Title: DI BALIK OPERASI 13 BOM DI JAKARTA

Lalu kemudian topengnya mau kayak gimana nih?
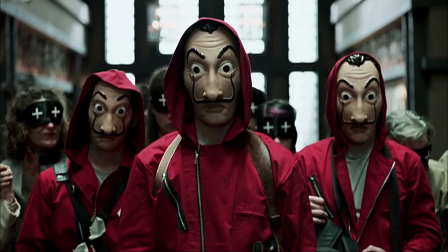4:24 Apakah kita mau high concept kayak Money Heist atau film-film lain gitu yang high concept?
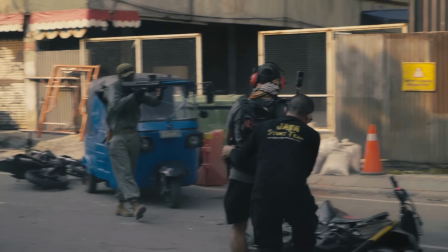4:32 Karakter Arok sendiri menurut saya lumayan kuat di sini. Jadi tidak perlu menambahkan banyak ornamen di topengnya,
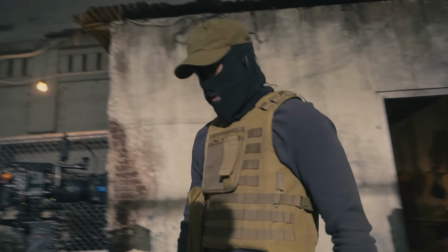4:39 ya cukup dengan bagaimana caranya kita menampilkan secara visual bahwa Arok ini merupakan seseorang yang cukup dominan.
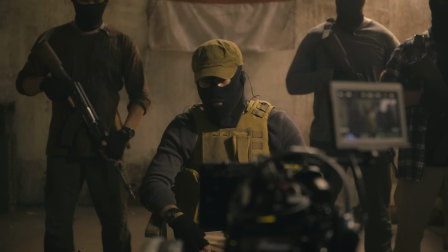4:49 Selamat datang. Bentuknya itu dekat dan dia bisa jadi siapa saja.
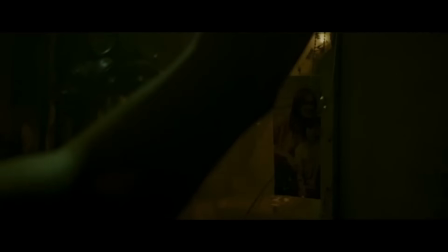4:56 Dan itu menyeramkan. Dan malam ini akan menjadi mimpi buruk bagi kekuasaan dan akhir dari sistem yang korup. Akhirnya kami sepakat, kami memilih untuk
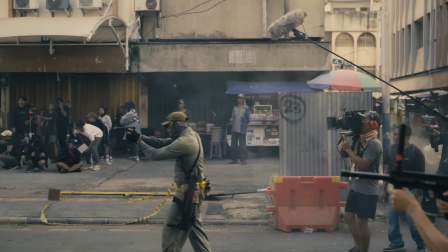5:08 menggunakan pendekatan yang lebih realisme. Harapannya ketika penonton melihat Arok dan kelompoknya, rasanya tuh lebih mencekam. Ada rasa takut yang tercipta di antara penonton, rasa mencekam karena bisa membayangkan ini bisa terjadi kapan saja, di mana saja.
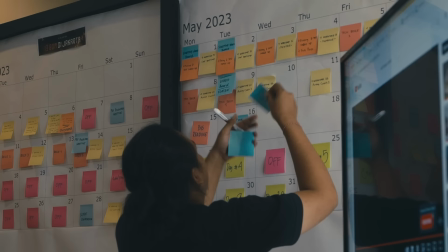5:23 Iya, bisa lebih banyak. Lebih banyak hadirin bisa dari sini, dari sana.
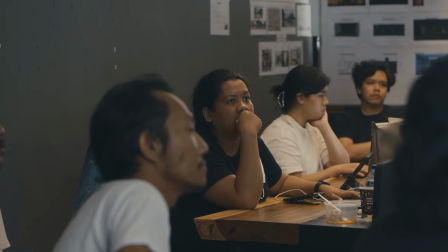5:33 Ini oke sih. Apalagi kalau malam kan, berarti kan nggak terlalu kan high contrast ya.
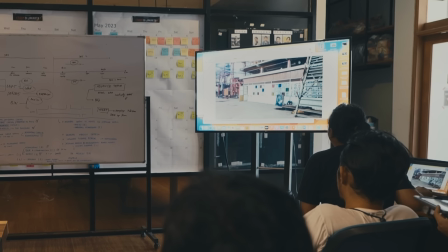5:39 Soalnya kalau ini dapet ya, kita nggak perlu beneran kita udah dapet Jakartanya.
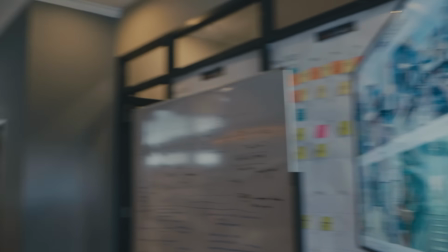5:43 Jakartanya tuh kita kayak satu warna gitu, kayak kita mau bikin Gotham gitu ya, satu warna gitu Jakartanya.
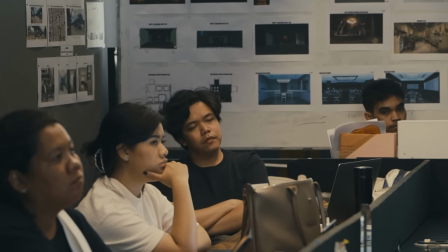5:49 Pertama kali kita ngebahas tentang kota Jakarta untuk film ini, yang pertama kita sadari adalah betapa kompleksnya Jakarta.
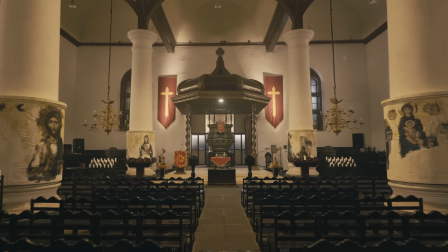5:58 Set kota Jakarta, pemilihan set, pemilihan lokasi, ngebikin Jakarta tuh itu sangat menegangkan.
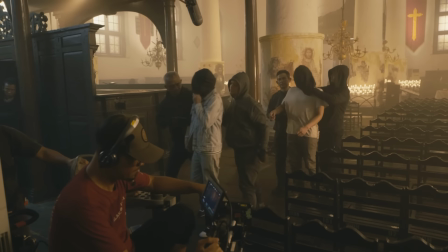6:05 Ide untuk membuat sebuah film aksi yang besar,
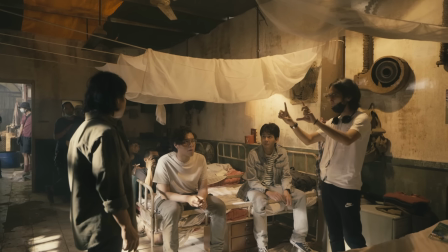6:09 salah satunya adalah bagaimana bisa memberikan sebuah pengalaman yang imersif buat penonton.
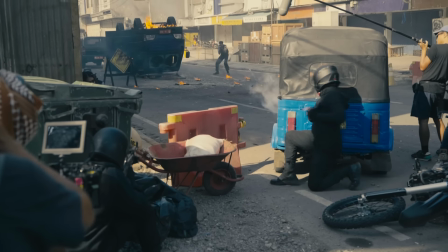6:15 Tentunya dengan memberikan suguhan yang realistis, yang nyata. Kita di sini berusaha untuk menciptakan suasana yang sangat realistis.
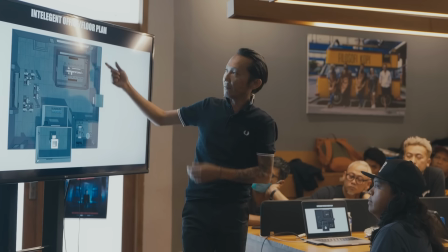6:24 Artinya, kami berusaha bekerja sama dengan pihak-pihak yang memang sangat capable di bagiannya, di divisinya. Let's say, production designer.
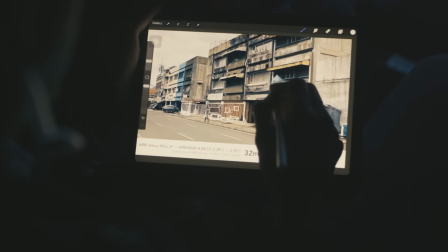6:36 Kalau saya kerja dengan production designer, saya percaya bahwa seorang production designer punya kapasitas untuk world building.
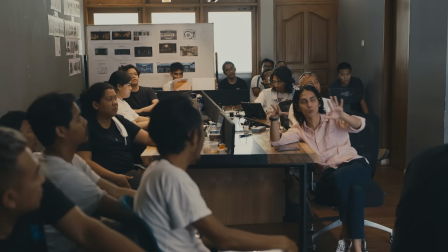6:43 Dan yang jadi menarik adalah ketika kita membahas tentang Jakarta, kita mau tangkap dengan optik seperti apa.
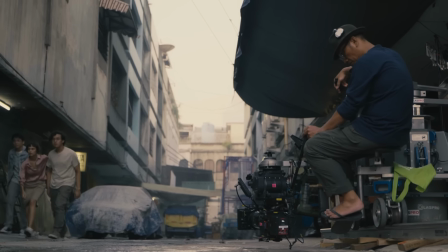6:50 Countryside of Jakarta, itu yang ada di bayanganku ketika aku membaca pertama kali skripnya.
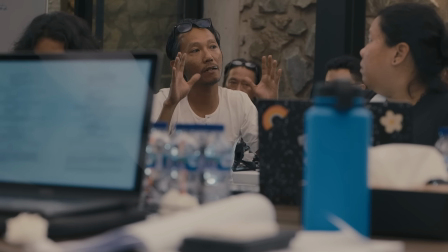6:56 Aku dan Mas Angga tuh berpikiran bahwasannya secara visual mungkin
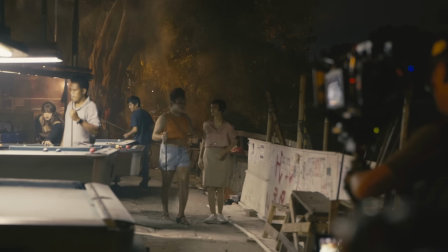7:01 countryside of Jakarta itu jauh lebih menarik daripada kita harus menampilkan Jakarta pada umumnya. Ya secara kontur, secara tekstur, secara visual bisa bercerita banyak.
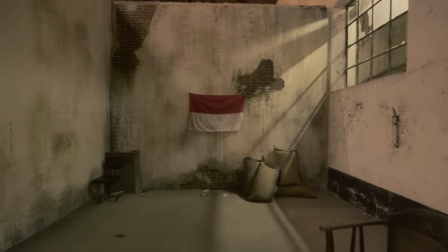7:13 Gua gak pernah lihat set seproper itu ya. Mungkin di produksian Indonesia nggak pernah terjadi gitu, ada satu set yang proper banget.
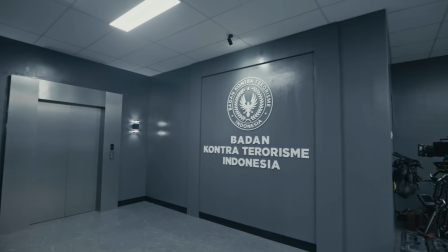7:23 Jarak antara fantasi sama realita itu bahkan nggak ada gitu.
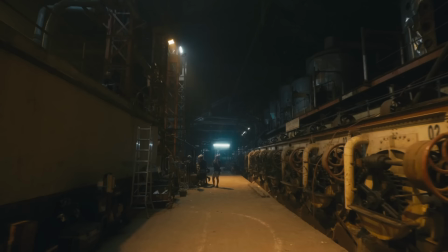7:29 Undang itu aku berangkat dari karakter Arok sebenarnya. Pabrik gula yang udah nggak terpakai, cara
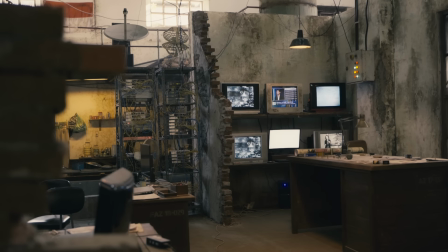7:36 look dan mood itu cukup menguatkan karakter Arok di sini.
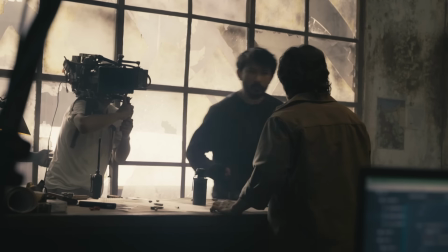7:43 Kalau buat saya, setnya jadi lebih puitis sih buat Arok gitu. Sehingga membuat Arok punya dimensi yang, karakter yang punya dimensi yang berlayer.
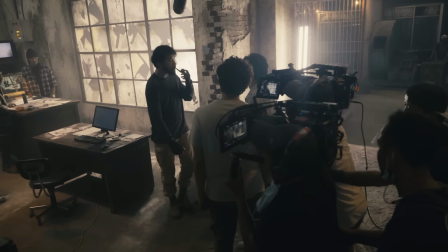7:52 Nggak cuma jahat, tapi kita bisa jangan-jangan berempati dan bersimpati sama perjuangannya. Wow, ini lebih daripada ekspektasi gue.
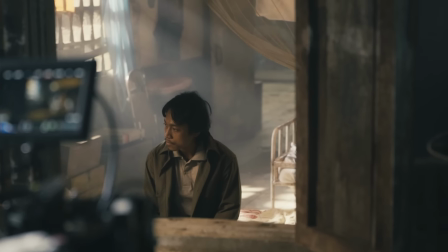8:04 Aku tuh kayak nggak nyangka kalau setnya tuh bakal se-real ini gitu.
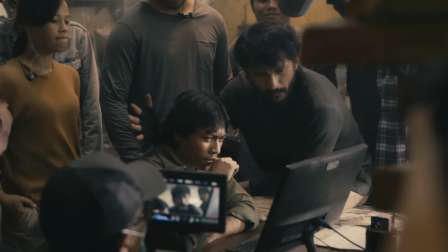8:09 Dan itu ngebantu banget karena kita jadi ngerasa bahwa
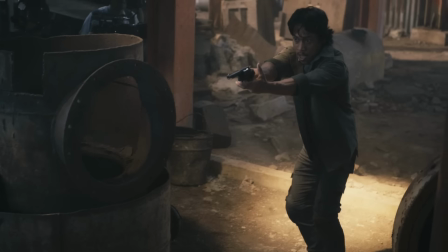8:14 kita nggak lagi syuting, tapi kita sedang menjalankan hidup aja sebagai karakter di tempat seperti ini.
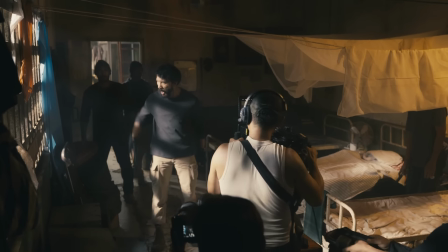8:20 Gitu. Set ini bisa mendukung per karakter dan semua pengadegan gitu.
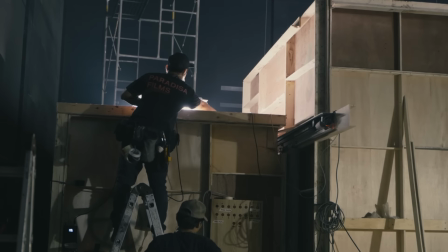8:24 Makanya kita mau membangun interior set Ikta ini semuanya dari nol.
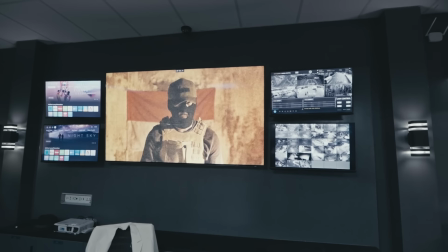8:31 Ruang-ruangnya sangat believable. Set-set properti yang ada di sana sangat believable.
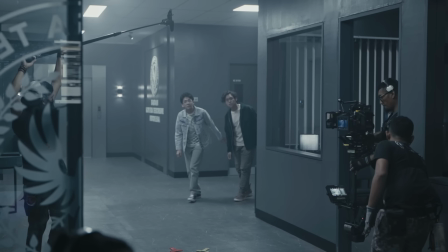8:37 Ini kayak kantor beneran gitu. Gua sama Ridito tuh pas baru datang ke setiap set sih sebenarnya. Gua tuh jadi sering ngetok-ngetok. Yang mana yang set, yang mana yang enggak gitu, karena enggak bisa dibedain.
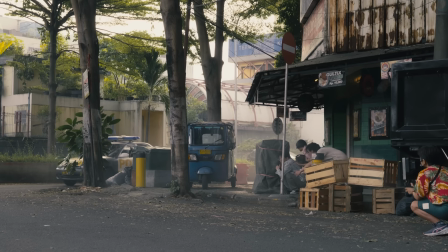8:50 Kota Jakarta yang dibangun, universe yang dibangun sama Mbah untuk kota Jakartanya itu menurut gua beyond expectation sih.
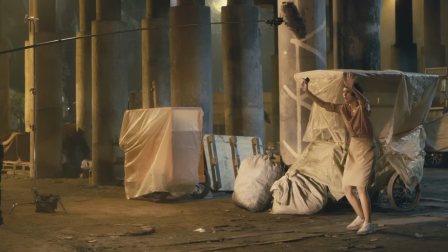8:58 Kami melihat Jakarta tuh suasana yang mencekam, messy gitu. Seperti juga suasana dalam filmnya. Kelihatan kota yang lagi teror. Lihat kota yang emang lagi ketakutan.
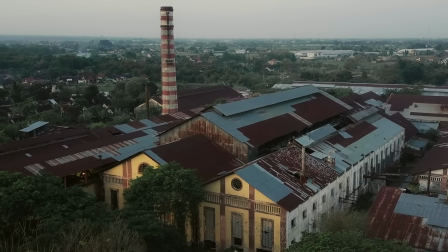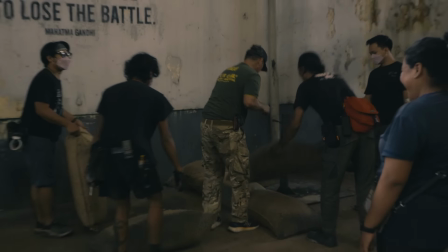9:22 Langsung dibaca.
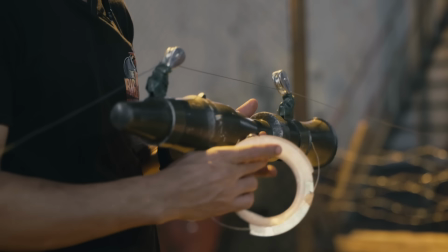9:27 Kami percaya bahwa sejauh yang kita bisa lakukan secara real, secara praktikal, kita kerjakan secara praktikal.
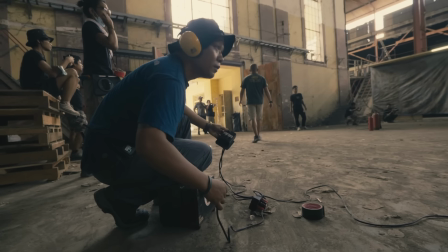9:34 Supaya penonton tuh dapat the whole experience of action movie gitu. Kami ingin melihat sejauh mana sebenarnya kita bisa push the limit dari penggunaan practical effect itu sendiri. First of all, gue mau bilang kalau practical effect-nya emang nggak main-main. 1:1 sama real-nya.
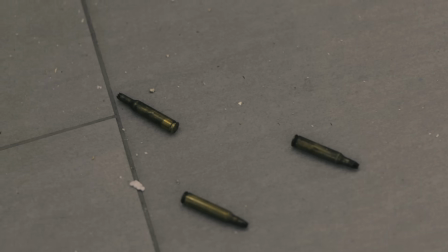10:00 Kalau dihitung itu nggak ada ratusan peluru lebih kali ya yang digunakan.
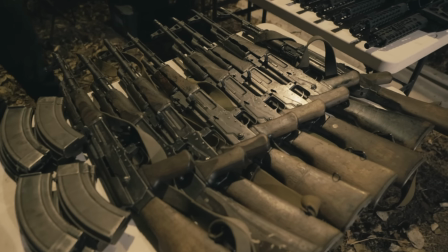10:06 kita hampir mungkin bisa dibilang 85% pakai senjata asli.
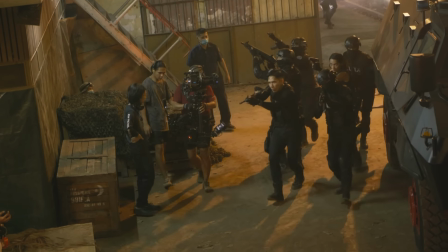10:10 Banyak banget pilihan senjatanya, kayak tim Ikta seperti apa, timnya Arok apa, udah didesain sedetail itu gitu. Penggunaan senjata api jelas jadi sangat berbahaya di produksi film ini karena ini menyangkut hidup matinya seseorang. Sehingga di film 13 Bom di Jakarta ini kita bekerja dengan seorang spesialis armory.
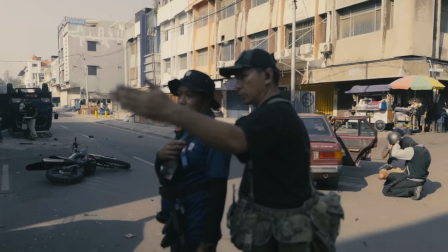10:35 Nama saya Benny, saya di film ini bertugas di Departemen Armory yang dia itu mengurus persenjataan.
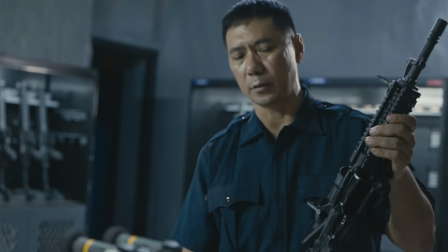10:44 Untuk pemilihan senjata ini bagi karakter, salah satunya adalah tipe AR-15 yang dipakai oleh karakter Emil.
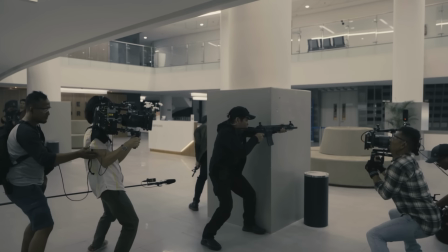10:51 Senjata ini dipakai karena kita pakai senjata modern untuk pasukan kita.
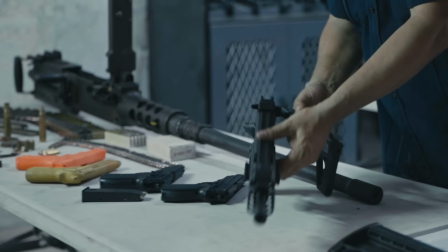10:56 Untuk karakter Karin, kita pakai senjata yang namanya Six Hour MCX.
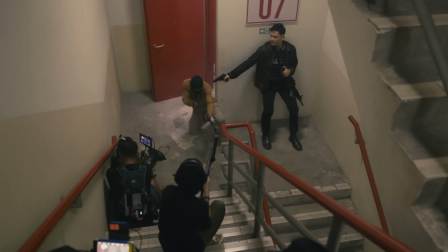11:00 Juga pistol yang dipakai oleh Karin dan Emil, kita juga, itu adalah Six Hour P226, pistol kaliber 9mm.
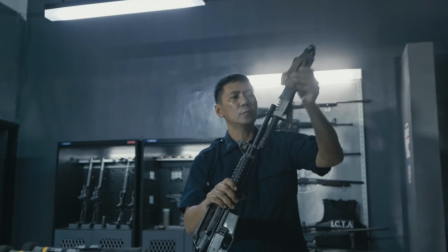11:08 Kemudian senjata untuk karakter Arok, ini yang kita pakai adalah XM177.
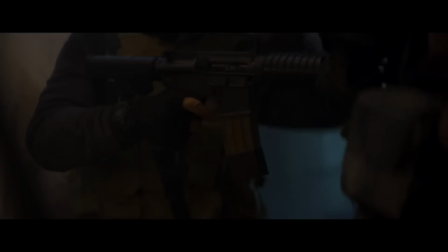11:13 Dia mantan personil militer, jadi kita pakai senjata ini termasuk pistolnya.
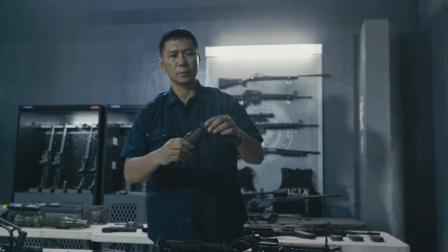11:17 Ini adalah M1911 atau di Indonesia orang suka bilang pistol 45.
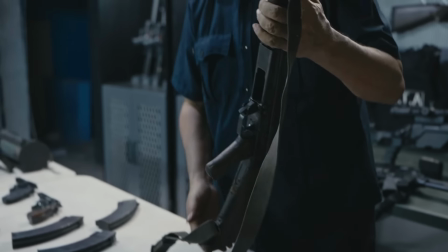11:22 Ini adalah jenis AK-47 yang kita siapkan untuk anak buah Arok,
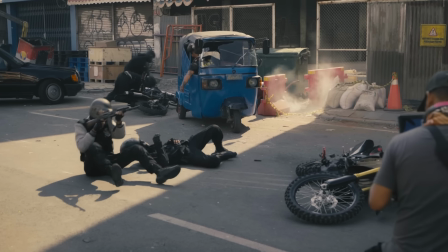11:27 karena AK-47 memiliki muzzle flash besar juga, jadi dalam adegan pertempuran menjadi sangat dramatis.
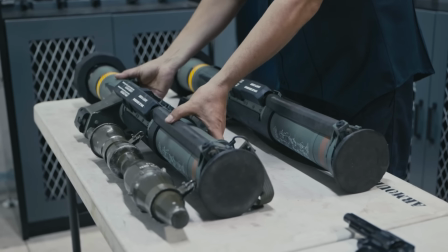11:34 Lalu ini juga saya siapkan ada roket launcher. Nah, ini kita pakai casing roket launcher benar, tapi kita juga di sini ada dummy dari pelurunya.
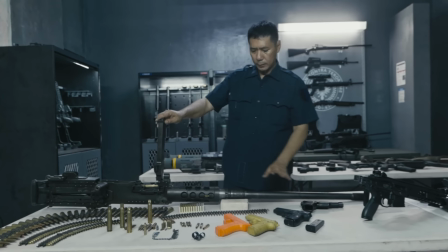11:42 Ini adalah dummy flashbang. Ini adalah salah satu senjata terbesar dalam film ini.
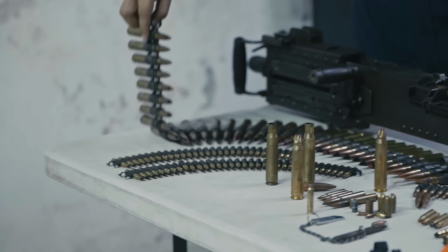11:48 Ini adalah M2 Browning machine gun. Ini kalibernya 12,7, jadi peluru yang kita pakai cukup besar.
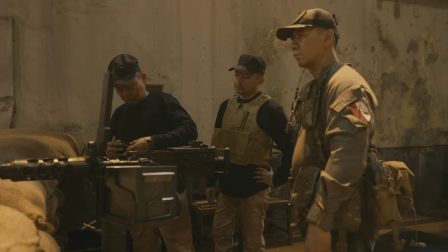11:54 Ini adalah film pertama di Indonesia yang menggunakan senapan mesin. Pemain-pemain yang heavily holding guns di film ini diharuskan untuk ikut bootcamp. Kita nggak cuma belajar nembak, kita belajar gimana caranya, tata cara menggunakan senjata.
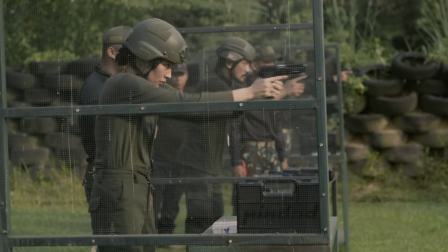12:15 Dari isi peluru, dari ngokang, segala macam, dari megangnya, peletakan senjata, dan gimana caranya senjata itu nggak boleh ditinggal. Bukan hanya naskahnya bilang apa dan kita nyobain, tapi kita juga betul-betul diajarin dari dasarnya. Dan mereka juga diajarin gerakan taktis.